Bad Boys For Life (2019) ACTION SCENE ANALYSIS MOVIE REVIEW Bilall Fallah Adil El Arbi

that's it stop it there we go that guys that entire scene right there believe it or not was only 43 seconds long it wasn't even a full minute three quarters of a minute it's a great example of what we're talking about with what what qualifies it Like, this scene is amazing. Mama! Oh! Johnny! What happened? Give him self, Mama! And the guy's like, there's blood on his face. Yeah, so guys, a bullet does fly in that scene, but that scene was not intended to be an action scene. It was a turn of events. Like we said, we don't define an action bubble based on the amount of time action happens. We based it, We base it based on how the mood of the scene alters when you have a calm situation that escalates really, really quickly to where the point where the protagonist or the antagonist's life is in danger. Dude, there are some of the best action scenes that I can think of. I mean, like, I mean, you go back into Dirty Harry. You know what I mean? Like, they're very short. But they have a pile of one-liners in them. One, two, one-liners. They're like a minute long. Yeah, it doesn't it's not about being 10 minutes long. Oh, no, no as long and tons of bodies. That's just bold. That's just bold It's it just that's why this is so interesting. I think yeah I mean so so we're gonna fast-forward now to action bubble number five and I can't read this the dead body van car chase and the train shootout. So it leads to a train shootout All right, Dan Marino is gonna buy this car. That's it You got a cameo?
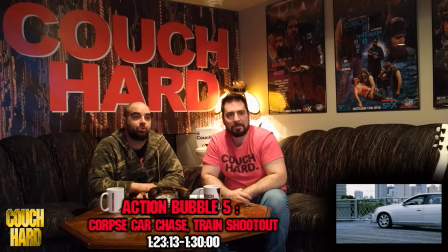33:50 No. It's gone, no more. It's gone, it's gone, right there.
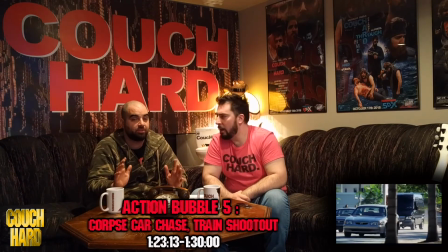33:55 So guys, like we've said a million times, scenes escalating, things are building.
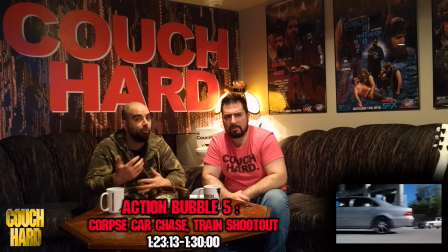34:01 What is going on? You know what I mean? Like, what are we walking into that's endangering our lives?
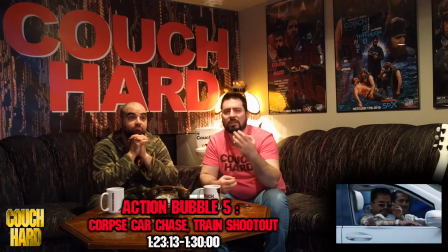34:12 And those guys look suspicious. for me guys it's like a chemical reaction in my body and my brain
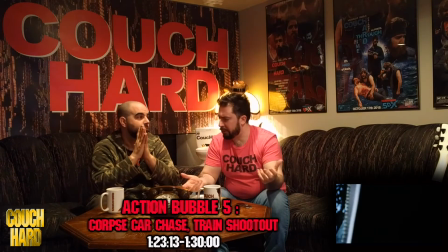34:18 that's how I know I guess it's all subjective you know because a lot of those scenes in
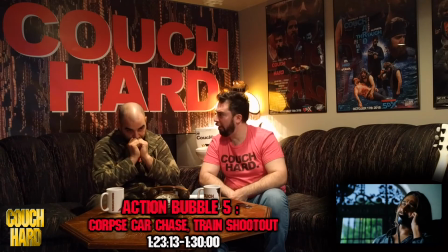34:24 Predators you know but for me I
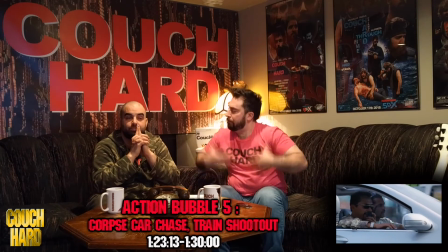34:29 wasn't rather watch part was in the Predator let me tell
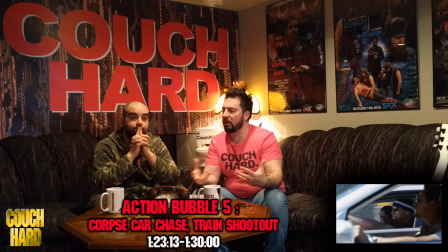34:36 you that much I wasn't like aroused I wasn't like Entertained runs like yeah, I was engaged.
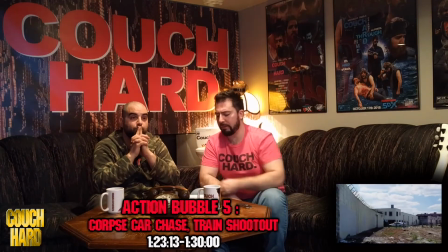34:42 I mean, that's how I do this That's what I go by.
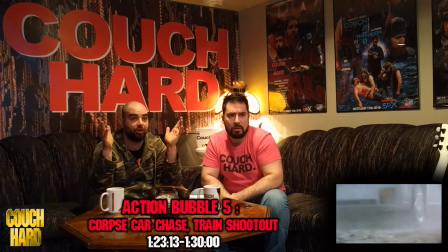34:46 All right, so here we go car chase guys started action just completely engaged itself
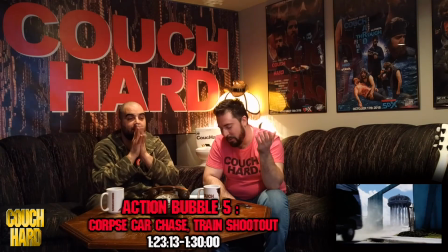34:53 Okay great actor
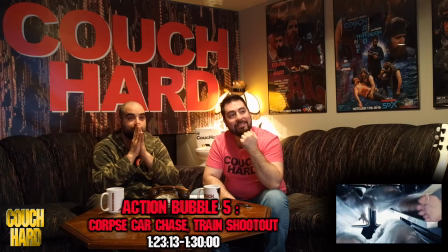34:56 Exotic yeah a lot of guys man He's dead Morbid stuff
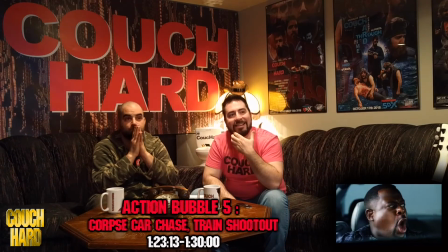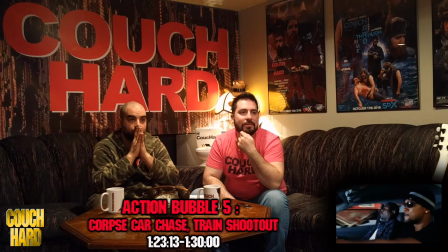35:08 See the intensity of the shot in the angles and how it's being filmed See how the camera just panned quickly in the background, picked up like the train moving?
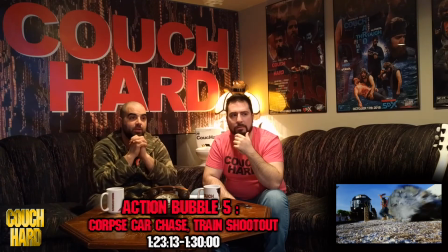35:18 It's creating this speed. Like that train's barely moving, you see that? Look.
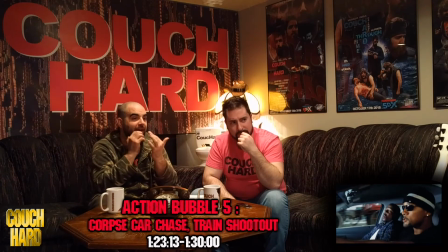35:23 It's barely moving, but the camera made it seem so intense, so fast.
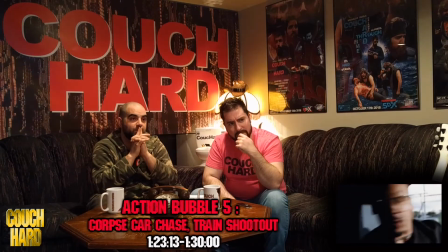35:33 What's that guy's name? Michael Shannon. Yes.
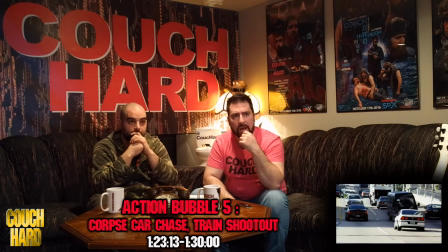35:40 I figured you'd know quicker because you like the guy more. Or you know him more so.